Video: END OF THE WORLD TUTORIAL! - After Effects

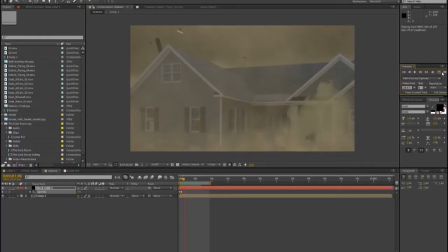0:00 Well, hello guys, and welcome to another Make It Pro tutorial.
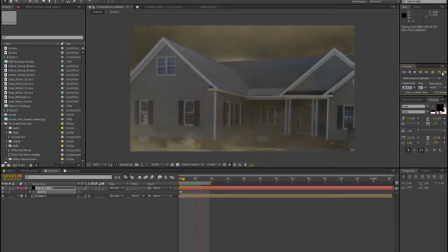0:03 So today is the end of the world, and we just finished uploading our end of the world video. So in the introductory of the video,
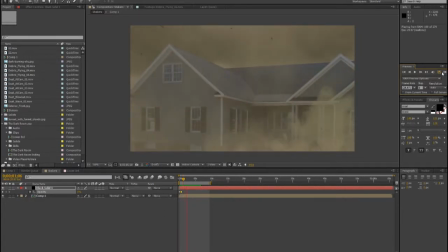0:12 you could see this house footage of a sandstorm and debris flying and all this nonsense crap. Well, I originally did not have any effects inside this video,
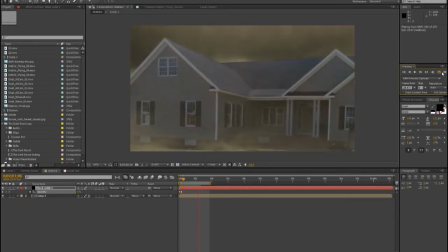0:23 and I want to make sure that all my videos on this channel have effects so I can do tutorials over them. So I had to come up with something in order to actually make this happen. And we didn't actually even have any footage of a house. So what I did, I took a picture
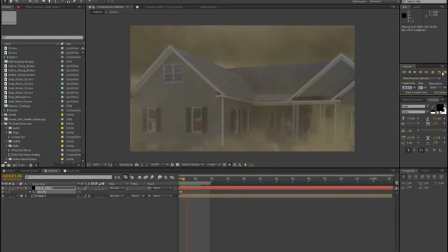0:39 and I animated it and then added multiple layers and stuff like that to make it look like it was actually a house. So what we're going to do, we're going to go over that and show you how I did this. So the hardest part was going on to Google and finding a house.
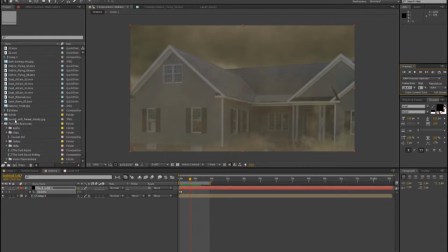0:54 So when I went on there, I found a house that I liked, and then after that it was pretty easy going from there.
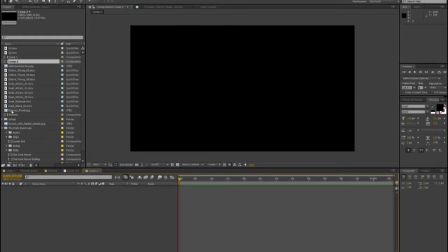1:01 So what I'm going to go ahead and do is make a new composition, 1920 by 1080. You could do it however you want, but this is what I'm going to be doing. So here is my picture of my house.
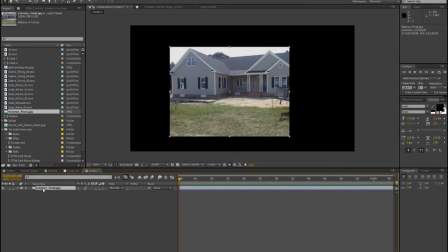1:09 As you can see, it does not even fill up the screen, so that's lovely, right? So we're going to click Ester Scale, drag it up quite a bit, and position it.
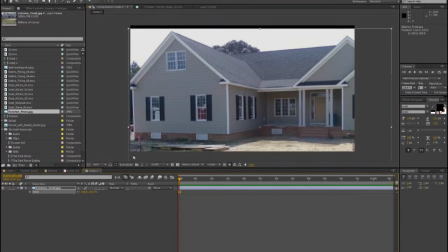1:17 So now there's a few different ways to do this depending on what you want to do. I experimented with a few different things. For one, I want to replace the background because this is the end of the world. I want to actually make it seem like it is truly the end of the world.
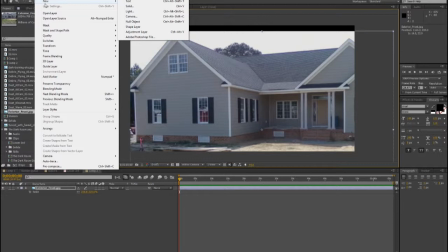1:34 So what I did to begin with, this, you don't have to do it, but this is something,
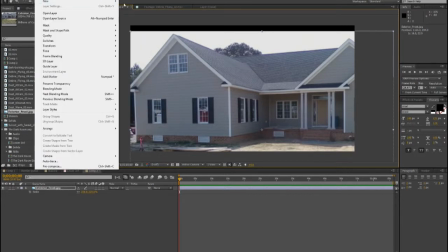1:40 if you want to do something else, you can click new or layer new solid and then do this,
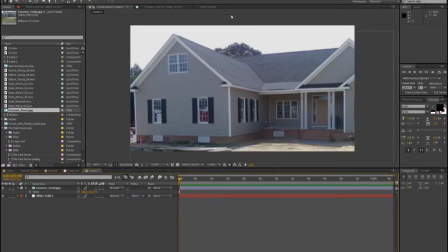1:45 grab the sky color and then place that behind, and now it actually fills in the gap so it looks like it's actually a full picture on your composition. I actually went ahead and I replaced the sky completely. So I did a few different things for this,
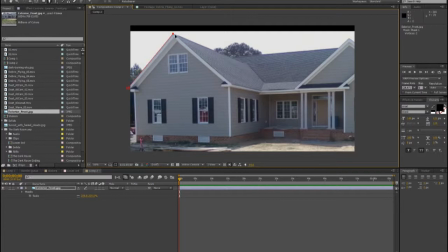2:01 and in the end I actually end up using a lot of Video Copilot stuff just to make it easier on me, because originally I was trying to make all my own effects and stuff, but I'm really running low on time considering it's the end of the world, and I just want to make sure that I have some time to hang out with my friends and stuff.
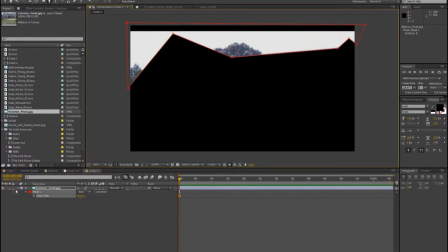2:19 So anyways, you draw a mask around the sky and then change that to subtract.
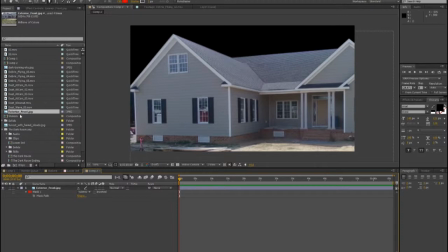2:23 So now you just have the house in the foreground, and then you can go on,
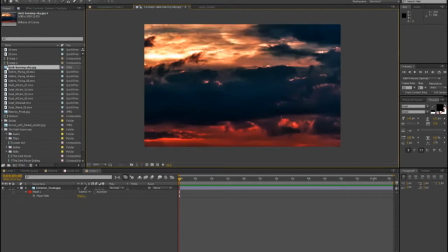2:27 find a cool picture of some sky that looks like craziness, and then drop that down.
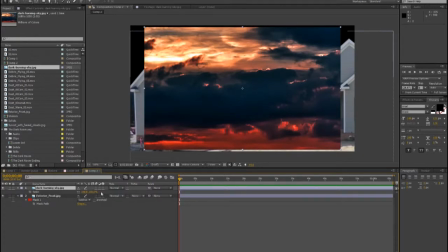2:33 So you're gonna do that, scale it up, and then drag that behind.
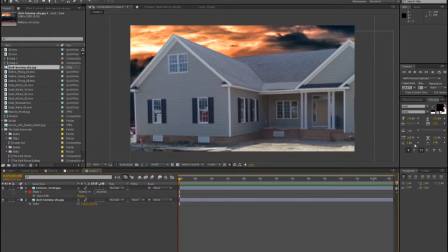2:39 So now you have that behind your house. Now what you need to do now is color correct the two different things to actually make it look like they match. So we're gonna go and type in curves and put that down on the house layer, and then drag that down just a tad.
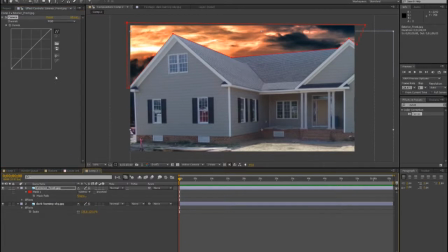2:53 Whoops, that is the wrong layer. Put it on the house layer, and then drag that down a little bit so it looks a little bit darker.
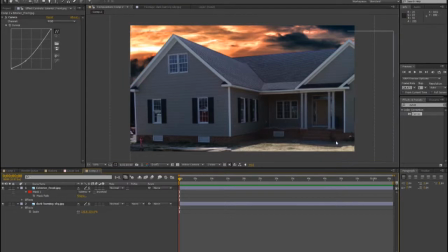3:00 Now as you can see here, the shadow is good, but this, you could see too much sun if it's supposed to be nighttime. So we're going to duplicate it, click M, delete this mask,
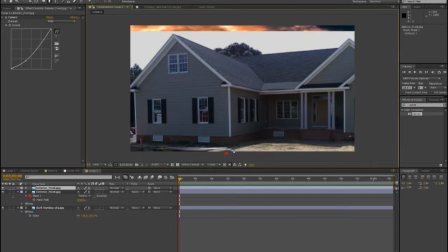3:10 and then draw another mask right around the light of this, where you can see the sun.
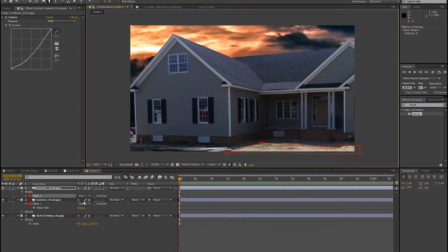3:16 So let's go ahead and draw around that. And now we are going to put curves. Okay, curves is already on that. So we're going to drag it down some more, and then go back to effects, type in brightness and contrast, drop that on there, and then crank that down quite a bit.
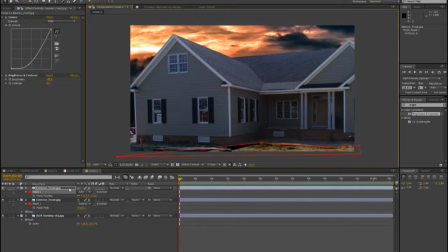3:36 Actually, let's bring that back over here. And if you want to feather it a little bit to clean it up, you can, but you don't have to. So now it's starting to look a little bit darker. It's starting to look a little bit more creepy and eerie. For me, like I said, I did end up using Video Copilot.
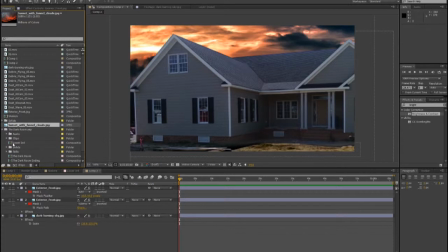3:51 This is, one of the many sunset pictures and crappy looking picture stuff that I used. But you could try a lot of different things. Let's see how this one looks. Sunset with funnel clouds, low. There's one in particular.